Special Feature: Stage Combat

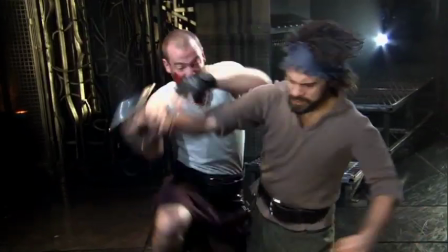(4:23)
This is a seasoned trained fighter in any situation that comes before him. He knows how to deal with it. He's a thinking man's martial artist and a very high caliber.
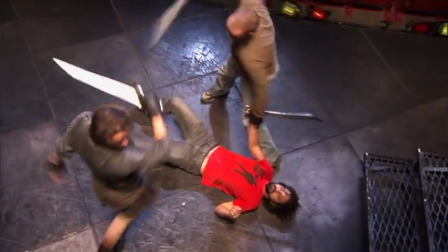(4:33) The staining fortune with his brandy steel, which smoked with bloody execution,
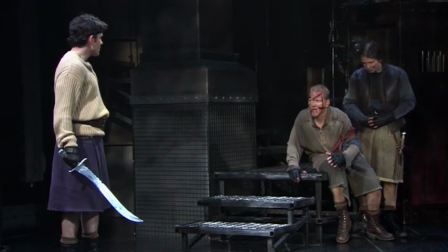(4:38) like Valor's minion carved out his passage till he faced the slave.
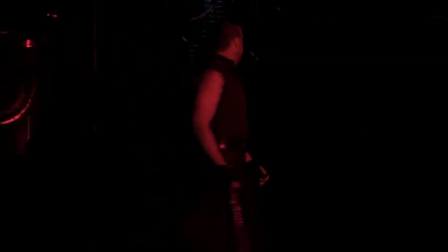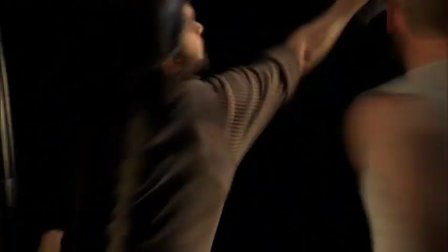(4:48)
it comes to life on stage really by what the actors bring to it and I think it's also go a little later one of the reasons why the the actors are so comfortable in the choreography is it really comes from them and their take on the character instead of saying here's your fight
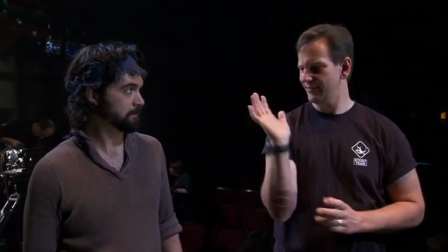(5:02)
it's how would you fight early on when Dale got involved he had asked us to start thinking about how we what what pieces of our character we thought were important to add into the fight.
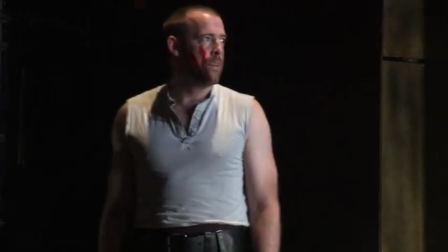(5:20)
We talked about Macbeth and Macduff and where they are at that point in the play, and though Macduff is out for vengeance and totally angry and mad, he is an honorable fighter.
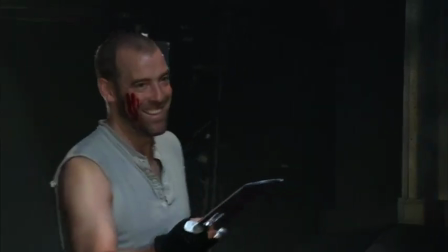(5:30) My voice is in my sword. Thou bloodier villain than terms can give thee out.
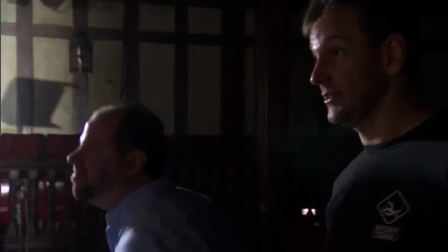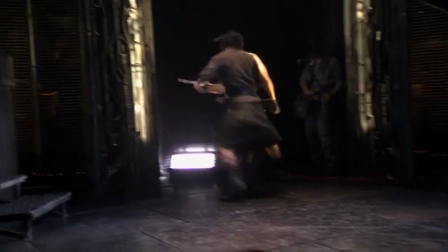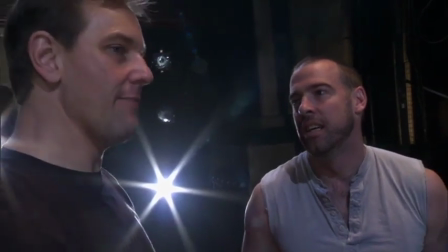(5:45)
Good. Right. Slowing it down that much and just making the impact larger makes the fight that much more visceral and dangerous. And Dale was incredible at kind of recognizing our individual strengths and to kind of see where that could take us and build from.
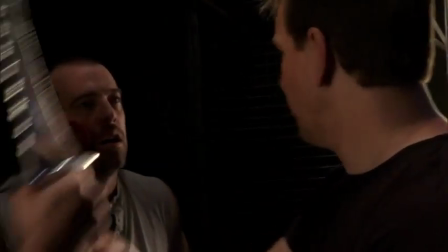(5:59)
So that's where we're seeing the hooking. You actually want to react now. My voice is not inclusive.
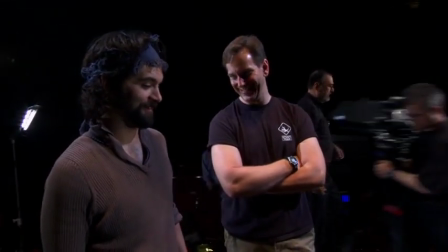(6:04)
I like when I don't kill myself. It's an easier day.
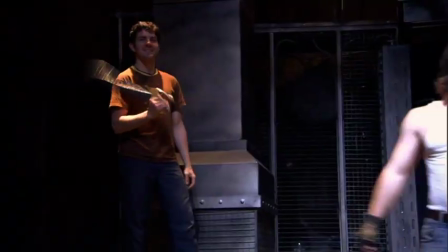(6:11)
What Ian and Cody and the rest of the cast bring to it is they make it the characters taking that journey.
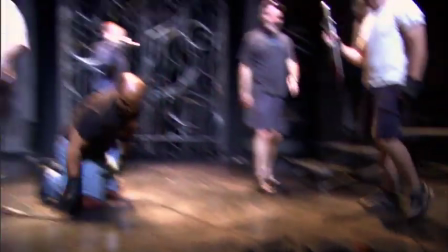(6:19)
Awesome. Thank you gentlemen. You're welcome. Die well. I will. Indeed. The fight doesn't interrupt the scene, it erupts from the scene.
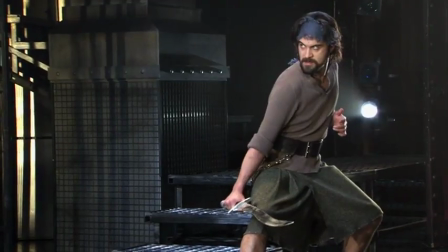(6:28) Leon, McDuff, and damned be him that first cries holes in awe.
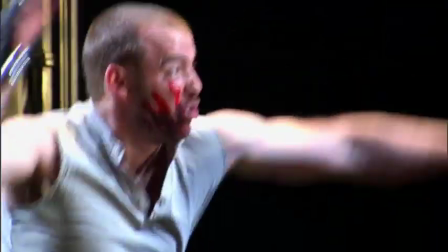(6:38)
When I go to the theater, I want to be astonished. I want to be mystified.
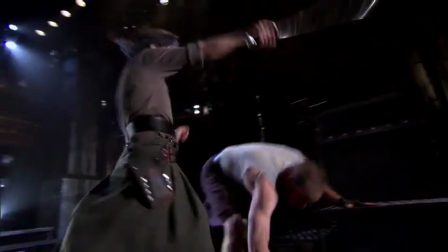(6:46)
If in these fights we really hit each other and you see contact,
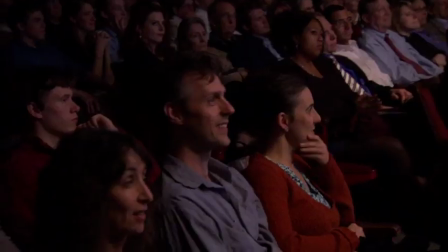(6:51)
the times that we don't actually hit each other, that if you're believing it, you believe that moment.
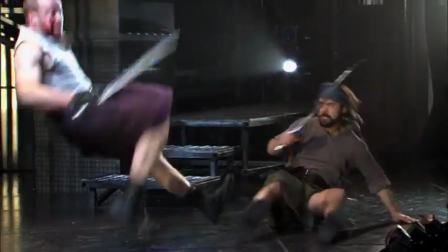(7:00)
Will these actors fool me into thinking that they really feel these feelings?
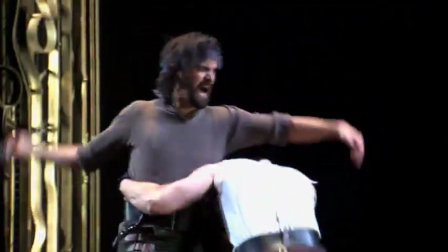(7:04)
Will these actors fool me into thinking they're fighting and those little tricks those things that are unexpected Give a kind of an explosion of reality an explosion of amazement